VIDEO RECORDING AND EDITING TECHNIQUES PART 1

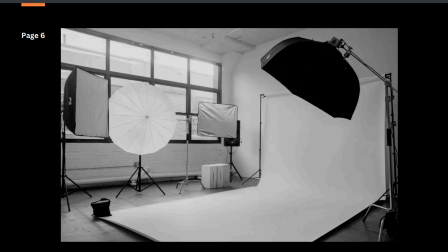12:20 So these are the type of light you want to consider when you are shooting.
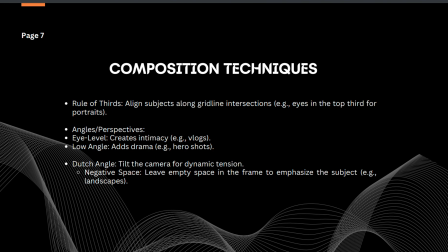12:27 All right, let's quickly look at the composition techniques. These composition techniques, there is what is called rule of thirds. We have angle perspectives.
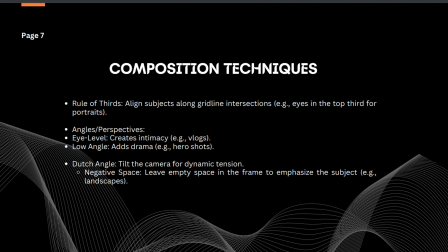12:44 I'm going to show us all of that very soon. The ones that there are a lot of them anyway.
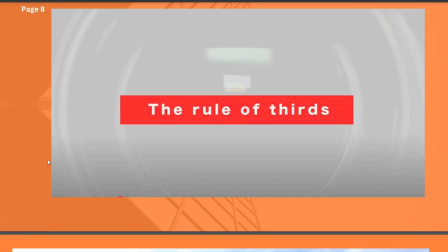12:53 We can't go through all of them. So let's take on the first one that we call the rule of thirds.
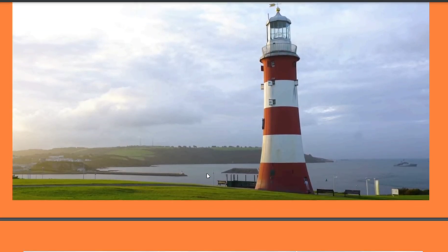13:00 So look at it this way. Let's assume that we are
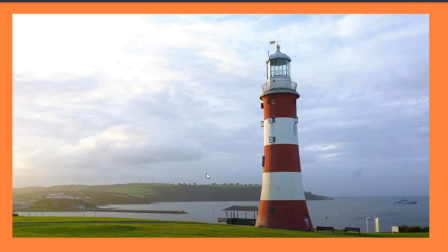13:07 trying to take the picture of this lighthouse, and we want it to be detailed. We want the narration to be correct on our side. So look at what the rule of thirds says.
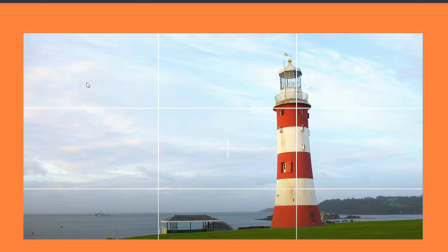13:22 You divide it into 3. You can see we have about 1, 2, 3, and then we have 1, 2, 3. We divide it into 3 on the horizontal and on the what, and on the vertical.
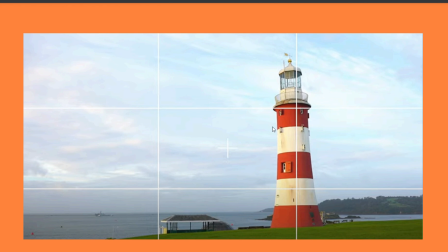13:39 So what we try to do is to focus our object, as you can see with this light. We focus the object on on the third. That's on the third. You can see 1, 2.
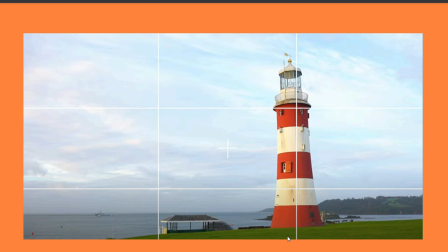13:54 So in between the second and the third, the line that breaks the second and the third, our object is positioned there. And by the time you look at it properly, you already have the subject, which is the house light, the lighthouse.
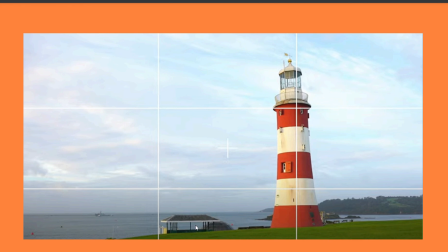14:10 Then we have the grass, we have the house, that's the waterside house there, and we have the we have the river itself showing, including the sky. But the most important thing is our subject, which is the lighthouse, which stands out and becomes clear.
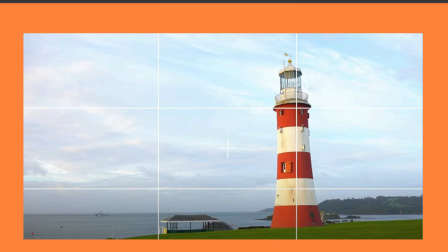14:28 Now this type of shot can also be applied when we are
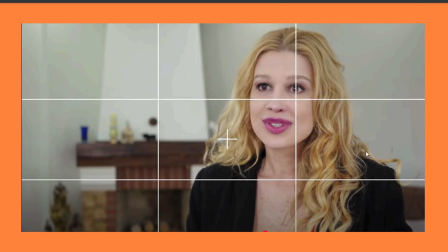14:37 in an interview session. Look at what we have here. This is an example, exactly what it looks like. You can see the lady happens to be the subject, and she's being positioned by the camera on the line that separates the second column from the third column.
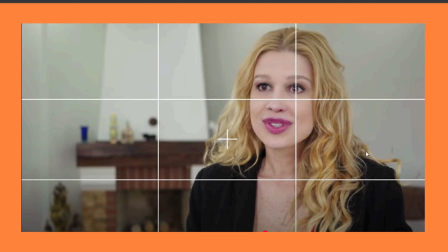14:55 And you can see So that way you are able to create a narrative that distinctly, reflects the background, and not just reflecting the background,
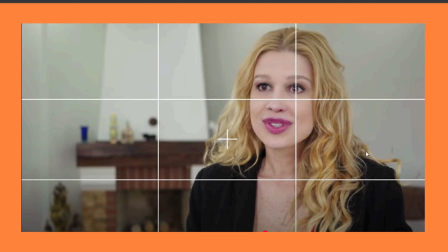15:15 purely showing out, or narrating the subject in itself. That is this concept is actually very simple. You have a three line,
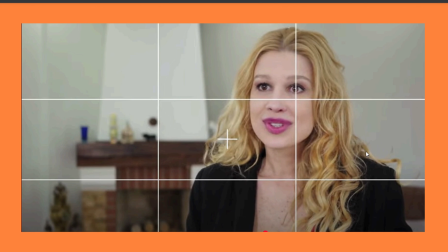15:30 that's 3 column horizontal, 3 column vertical, and you now look at the third line. That's the third, the line in between the second column and the third column.
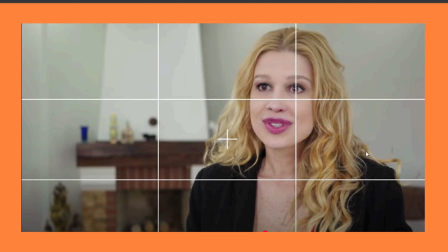15:46 That's where you position the subject. I love this part personally for me, especially when I'm doing a video that has to do with what you are looking at,
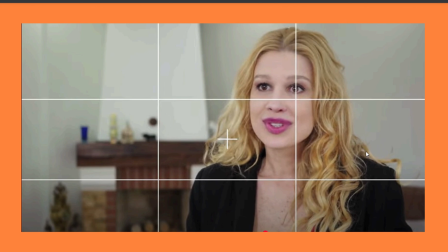15:59 and it helps me to actually position the subject, and at the same time still create space for other distraction. I might even be able to use it to display text as I make my recordings.
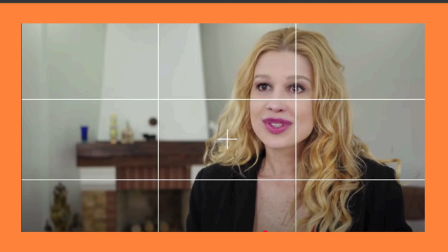16:13 That is for the rules of thought.
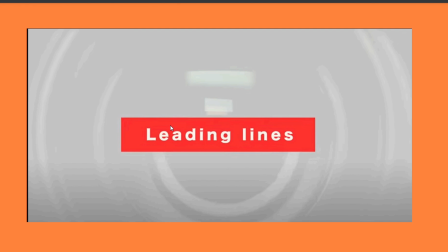16:21 The second one is leading light, which talks about that's more like a perspective, and you can, okay, let's look at it from this,
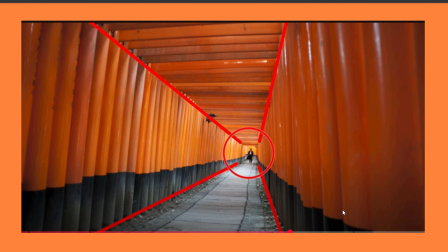16:34 using a regular, you can see, using a regular line to capture your subject. And this is the subject is that lady that is coming up,
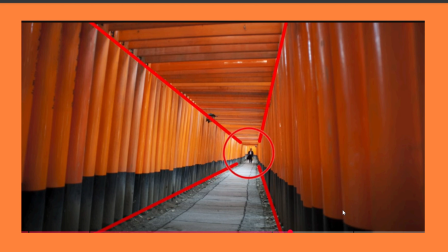16:48 and we're using for consistency, we are using that line. You can see those 4 lines that combine, that converge at the
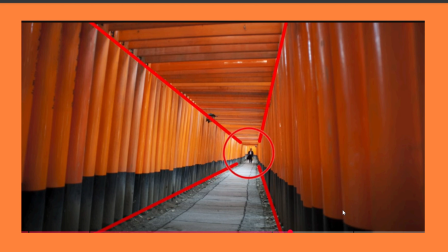17:00 object, as our focus. And you can see the person, the object, it's the subject rather, will be moving close while we still maintain that frame.
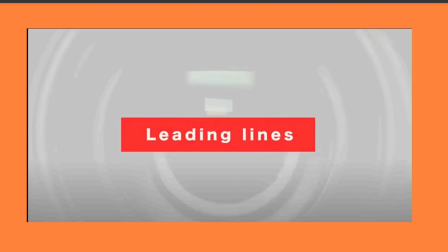17:14 That is when we talk about the leading line. Look at this also, the
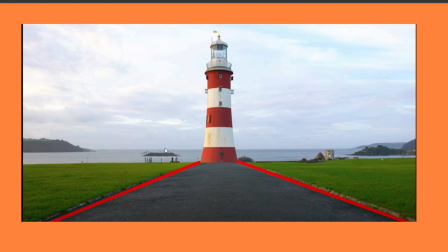17:24 same narrative from the lighthouse. You can see this is the road that actually leads to the lighthouse, and that can serve
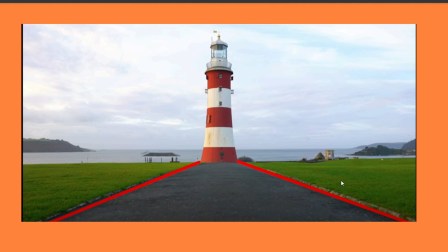17:43 so this is the example of the lighthouse, and you can see the road that leads to the lighthouse actually serve as our leading line, and we can actually use that as a guide in positioning.
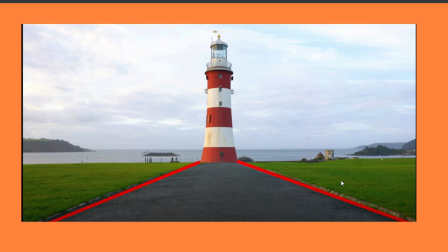18:01 This is more or less like talking about perspective anyway, so we can actually use those leading line to focus our shot correctly.
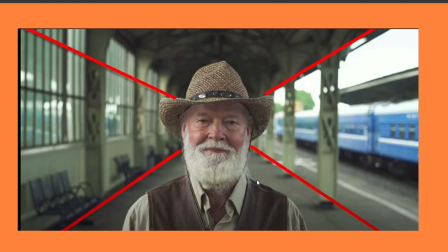18:14 That is it. Look at how it's been implemented here. We have a woman, that's the subject, and we are taking the subject from the leading line. You can see the red line that serves as the leading line into
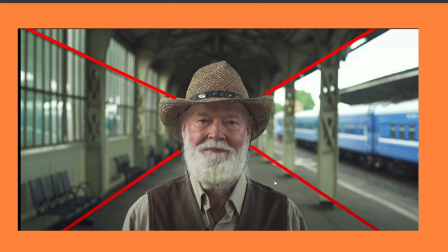18:34 the subject. That's exactly what we are talking about.
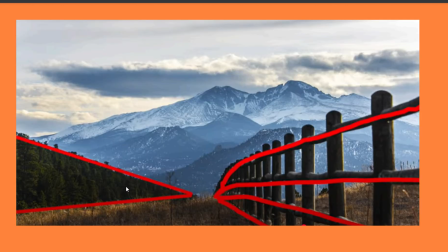18:40 It's another thing. It doesn't necessarily need to be regular. You can see what we have here. With this one, we have you can see we have like a fence, farm fence. At the other side, we have a collection of trees and forests at the other side,
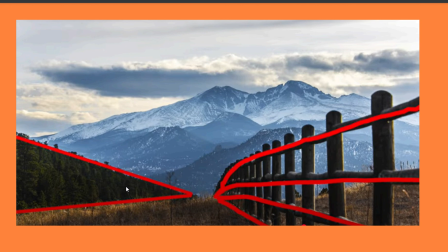18:59 all looking as if they are heading into the mountain behind them. So we use both the fence and the forest line to do what? To focus on the mountain behind them, and it gives a very beautiful
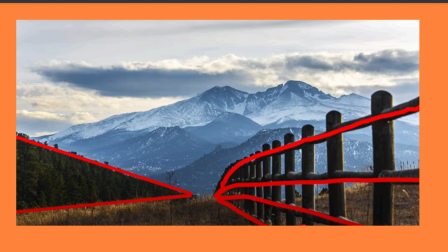19:19 narration. That's what we are talking about. What we are talking about, the leading line.
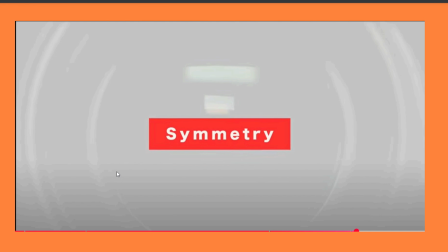19:25 The other part is this symmetry, and this one, I use this a lot, and the idea is actually for us to be able to balance everything, both the subject and the background. You want to balance them. That's what you are doing with it. Let's look at it from this.
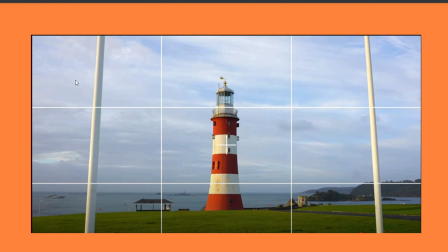19:44 We still follow the same, that three column, 3 line. Look at it. 1 2 3
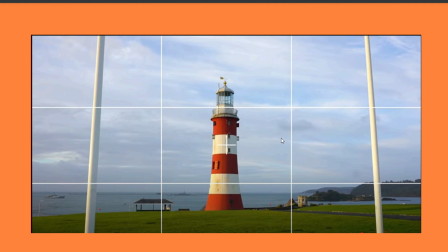19:57 horizontal, 1 2 3, vertical, and we position our object at the middle frame, at the middle at the middle frame. That's what
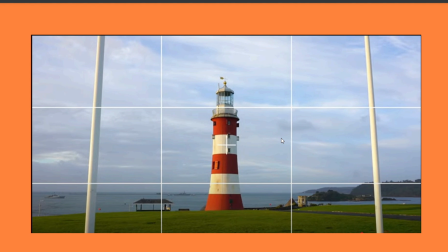20:12 symmetry is talking about, balancing the whole scene. That's what we are doing.